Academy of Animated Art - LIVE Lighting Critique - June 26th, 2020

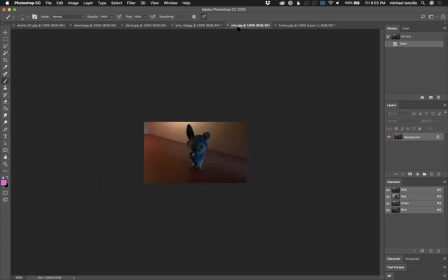(54:05)
So Eric, I'm sorry if I missed this, but just make sure you're posting in the other one, and that way we'll make sure to get you.
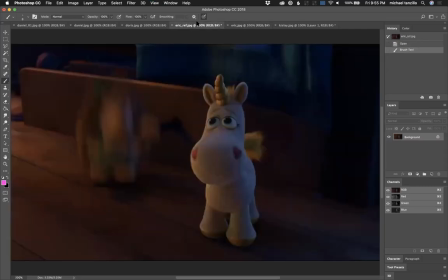(54:12)
Okay. I'm not sure what this reference is from.
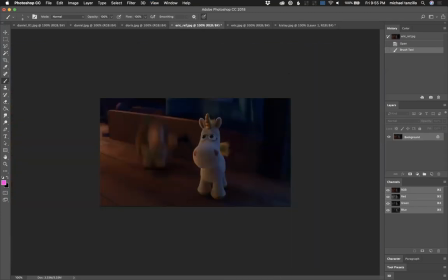(54:19)
Oh, that's funny. I'm usually pretty good about this. Okay. So in the reference, so actually the reference is suffering a little bit from the same problem as the actual scene,
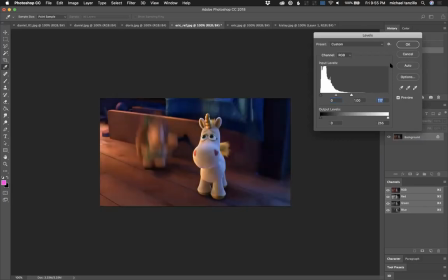(54:30)
which is just like a lack of contrast and a lack of like value. Same thing here.
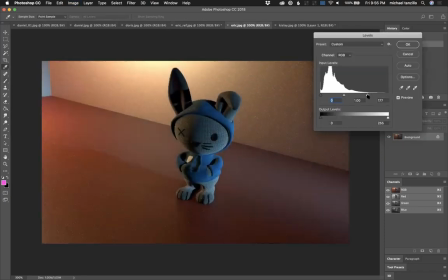(54:36)
It's like, I really want to push stuff brighter. I really want to get some white elements in there.
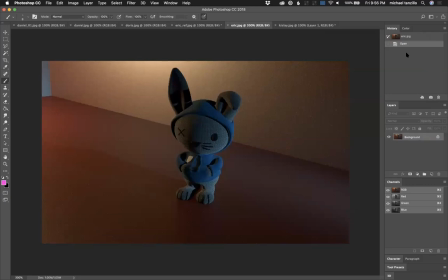(54:42)
So at this point, I would I would say that we need to find a way to get the character to pop more. Because value-wise, like if we do our little trick to look at luminosity, which is to drop a black layer and then screen it with the color.
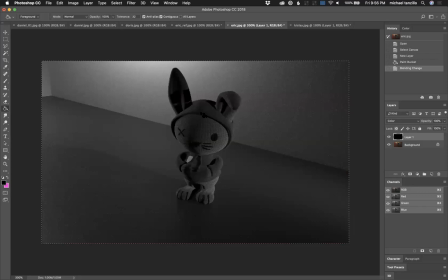(55:04)
You know, we're seeing that like it's a little bit darker than the surroundings, but it's not like there's this line. There's this line that's kind of cutting right through the character's head, and
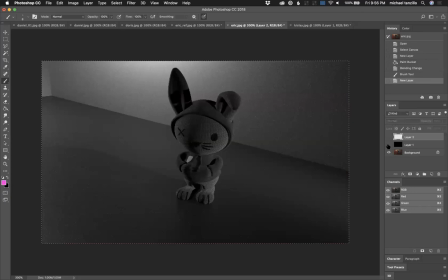(55:27)
it's like there's not enough of a difference. So yeah, so I would drop the camera angle a little bit so that that line goes down in his body. I would defocus the background because we're looking closer at the character if you can. I know we're still working through some of the challenges.
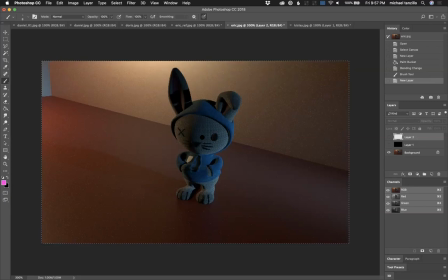(55:46)
So if you haven't gotten there yet, absolutely no worries. And then really consider, because it looks like you're trying to do a little bit of cool over warm. And I would challenge you to do a little bit more of a value shift as well.
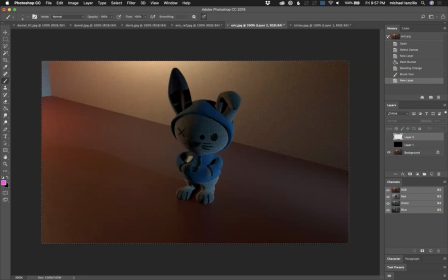(56:01)
So get either the background to be brighter and then more rim light on the character and get the character to pop off that way. But that's my biggest thing for your next iteration is just get the character to pop off more. And then we can go from there. And then just watch out for sharp shadows. You know, make sure you got some radius on there.
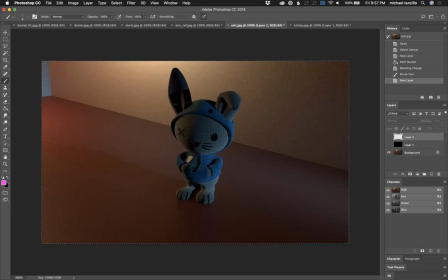(56:18)
And but yeah, I think we're doing, because again,
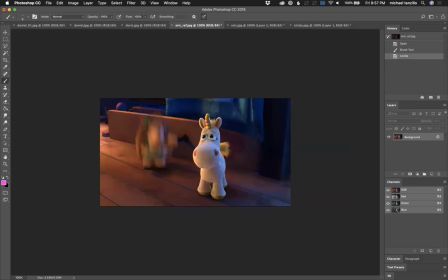(56:23)
the reason why this character stands off so strongly is it's the hero color of a white character over these warm and cool saturation on the background. So it's actually the desaturated value of the character is able to stand off. So you might be able to pull that off too if you make some more.
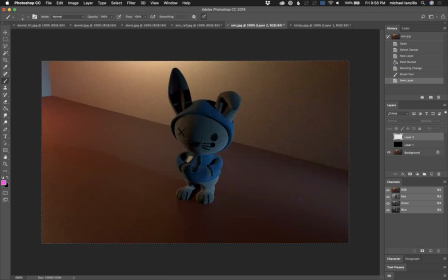(56:38)
If you make the stitching, the fur on the knitted bunny a little bit whiter as opposed to gray, and then get more saturation on the surroundings, allowing the desaturated value of the character to pop forward.
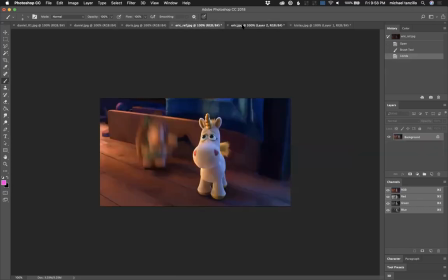(56:51)
But yeah, yeah, no, it's just it's a good first step.
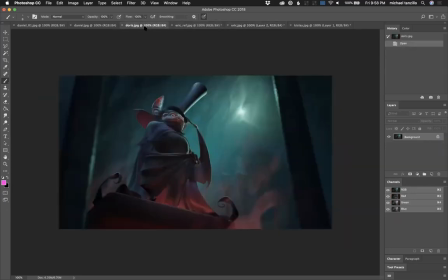(56:56)
It's just I think that's the next place to go. Doris, this is cool. This is looking really cool. I love the contrast between the green light and the red light. I think it's working really well. The background, I guess I would put a little bit more out of focus just because it's like,
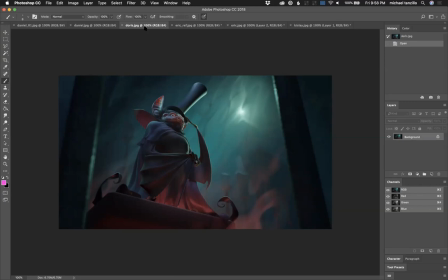(57:14)
or something, because it's feeling very, it flattens it out. It's almost like I don't believe that this is far away back there. And it's mostly because I'm not seeing a stepping back, like we were talking about black points earlier in the critique, a stepping back of black points as you go.
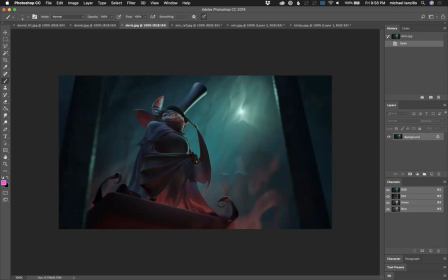(57:34)
Oh, it's from the Toy Story short. Nicholas said that. Oh, you're right.
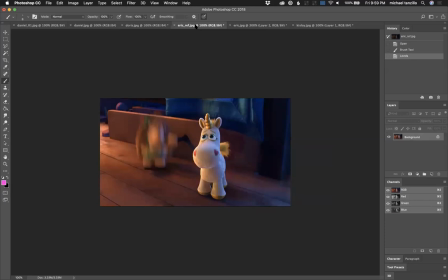(57:38)
It is a Toy Story short. Nicholas, you're very good. Got it. And Joy got it too. You guys win. Way to win. Okay. Well done. See, you guys are smarter than me. You don't need me.
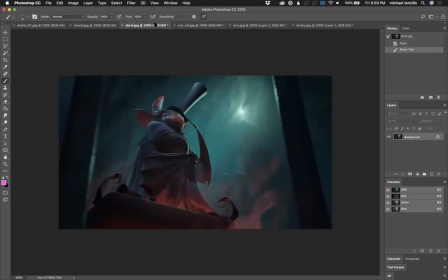(57:49)
You guys are smarter than me. So I want to see a little bit more of the red value up here in the hat. The subsurface on the ear isn't really justified in this lighting example, so I would pull that back slightly.
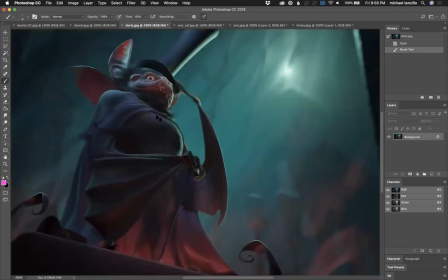(58:02)
And then I'm wondering, maybe it's a matter of getting.